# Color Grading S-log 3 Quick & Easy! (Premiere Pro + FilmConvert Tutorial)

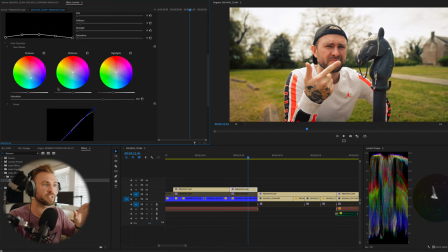12:25 And then let's see, we're just gonna go down to our sliders here. And remember, the film convert sliders affect the individual values really, really well.
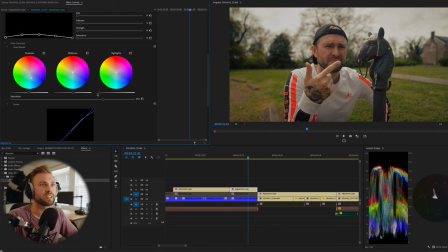12:34 It's amazing how much you can get back. So like when I pull this back, look at all that detail coming back into the sky, but my highlight levels are too low.
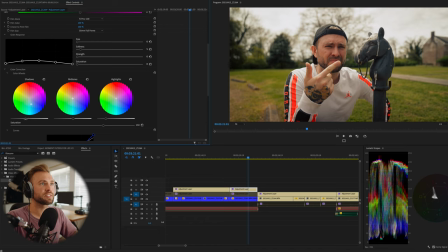12:42 I'm gonna get them back up around 90, 95. And then our shadows, I don't want them completely crushed because this shot is out in bright sunlight.
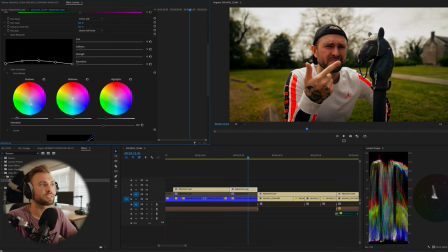12:50 And in real life, you would see detail in all of the blacks outdoors. So like, this is way too crushed looking down here, even though we're close to zero.
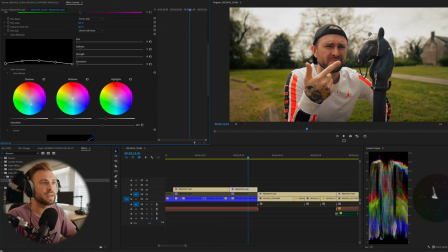12:59 So I'm gonna lift this up. That's looking pretty good, but now I feel like my face and shirt look a little bit too dark compared to the background. So I'm gonna lift up the mids a little bit so you can see my face. I like the highlights right around here, but as you can see, we're about to clip.
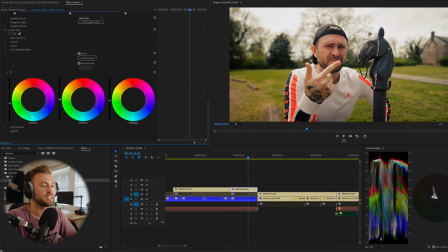13:14 So what I'm gonna do is go down to Lumetri Colors highlights and pull these down just a little bit since it affects that entire top end level.
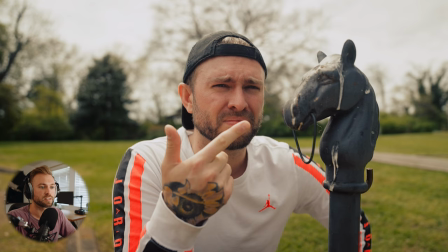13:22 Nothing's actually gonna be like true black in this shot because there's light on everything. So I'm gonna let it all just kind of sit up here a little bit. I don't know if that's scientifically correct, but honestly, I don't really care.
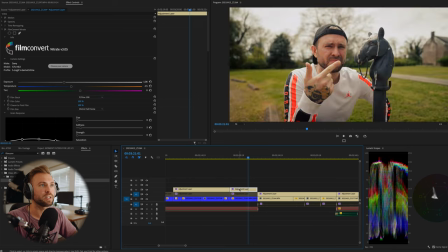13:32 Whatever looks good to my eye, makes me feel good, make me feel like I'm invited into this shot, then I'm stoked about that.
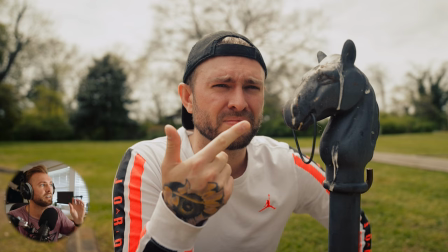13:39 Before and after so far. Now, honestly, I'm pretty pumped on these skin tones. I might adjust my temperature slider just a little bit to make sure the whites look naturally white. But let's say your skin tone was whack, like maybe you had your white balance off a little bit, or there was just a weird color in the skin.
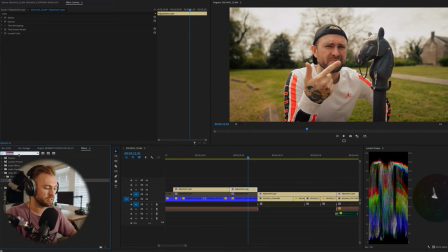13:55 What you could do is create another Lumetri color, plop that underneath, and then go to HSL secondary. And I've talked about this tool quite a bit, but it's one of my favorite tools in Premiere.
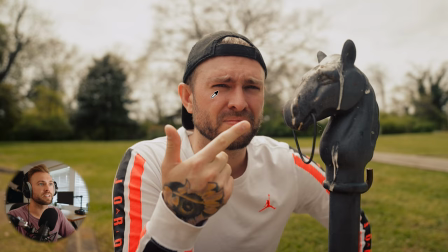14:06 So right by set color, click this color picker, and then select an even part of the skin that looks like mostly the same color as the rest of the face.
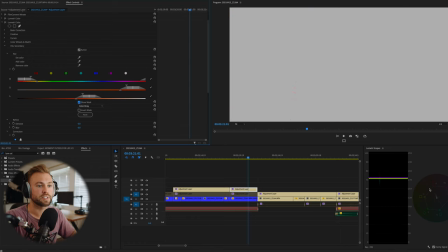14:14 Select that and then hit show mask. And now your levels here on both your scopes are gonna reflect only what that mask is selecting. So what you wanna do is come over here and just kind of spread these out a little bit to capture some more detail. And then just kind of like manipulate them around until it's only selecting your face.
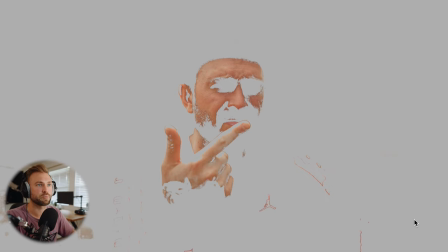14:36 I'm satisfied with this mask, and obviously there's some random selections going on, but to smooth things out,
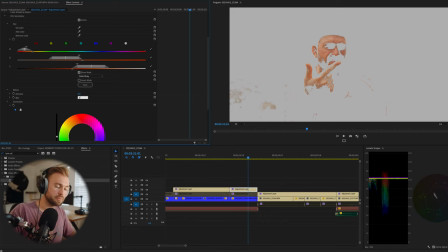14:41 I go to blur, and I do a 30% blur just because it adds a nice, ouch,
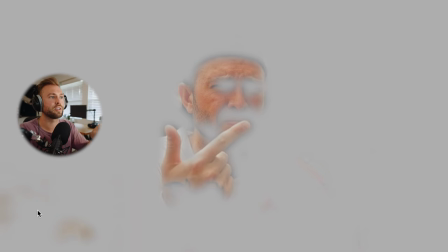14:46 hit my hand. It adds a nice feather to the mask, so even if you are changing the value of these tones over here, it's gonna be very subtle and not gonna look like a color blotch. And you can see it's nice and smooth over all of our skin tone values.
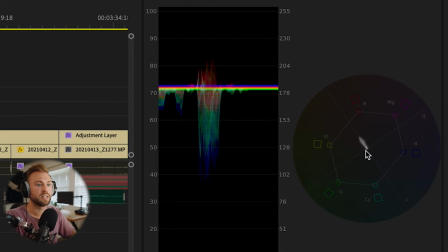14:58 This is showing us down here, since our mask is selecting just skin, that our skin is actually right on the skin tone line, which is great. And that's what I love about the new Sony a7S III Color Science. It's very accurate. It looks really nice.
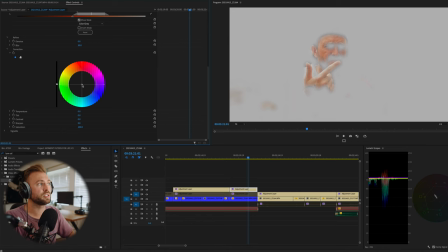15:11 Sue me if I'm wrong. If your skin tone was wacky, what you would use is this little color tool down here beneath your mask selection. And you can basically saturate it by pulling it out this way. And you can change the value, the color completely like this. So if you wanna go like full Hulkbuster, go here, turn off your mask, see what it looks like.
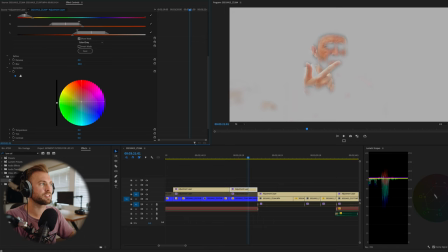15:30 What I'll do to get a more correct looking skin tone is I'll just push up into this orangey yellow area, the same direction as this line here on the vector scope, which is your skin tone line, your blood line. And I would push it up to be saturated and then kind of dial it down until it's very subtle as a correction.
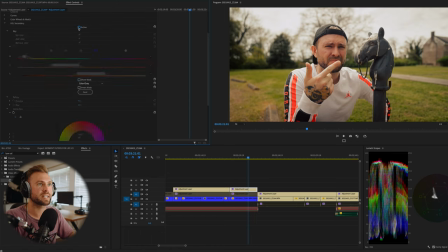15:50 Deselect the mask and then you can just hit activate to show the difference.
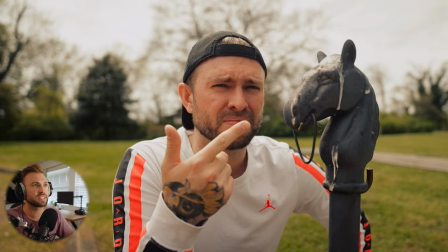15:55 And that actually did take away a little bit of magenta and add a nice orange to the skin, which looks really good.
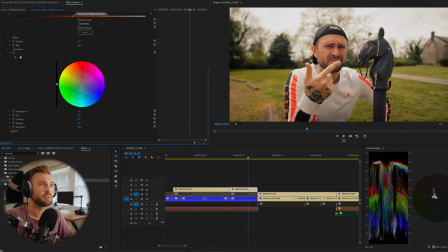16:01 And you can even desaturate just parts of the skin. If you're going for more of those muted colors, you could select just the skin and do like 80%.
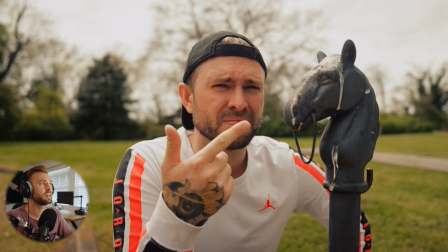16:10 But for this, we're going for more of a saturated vibe anyway. So I'm gonna leave it at 100. So I'm very satisfied with this image. I like the skin tone. There's already a little bit of bluishness in the shadows. And I mean, there's detail in the highlights, but it's still nice and bright and warm and inviting. So I'm very satisfied with this shot.
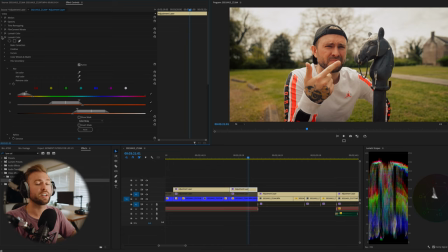16:27 But let's say you do want this shot to be overall like more moody. I'll show you how to add some blueness to your shadows in a different way.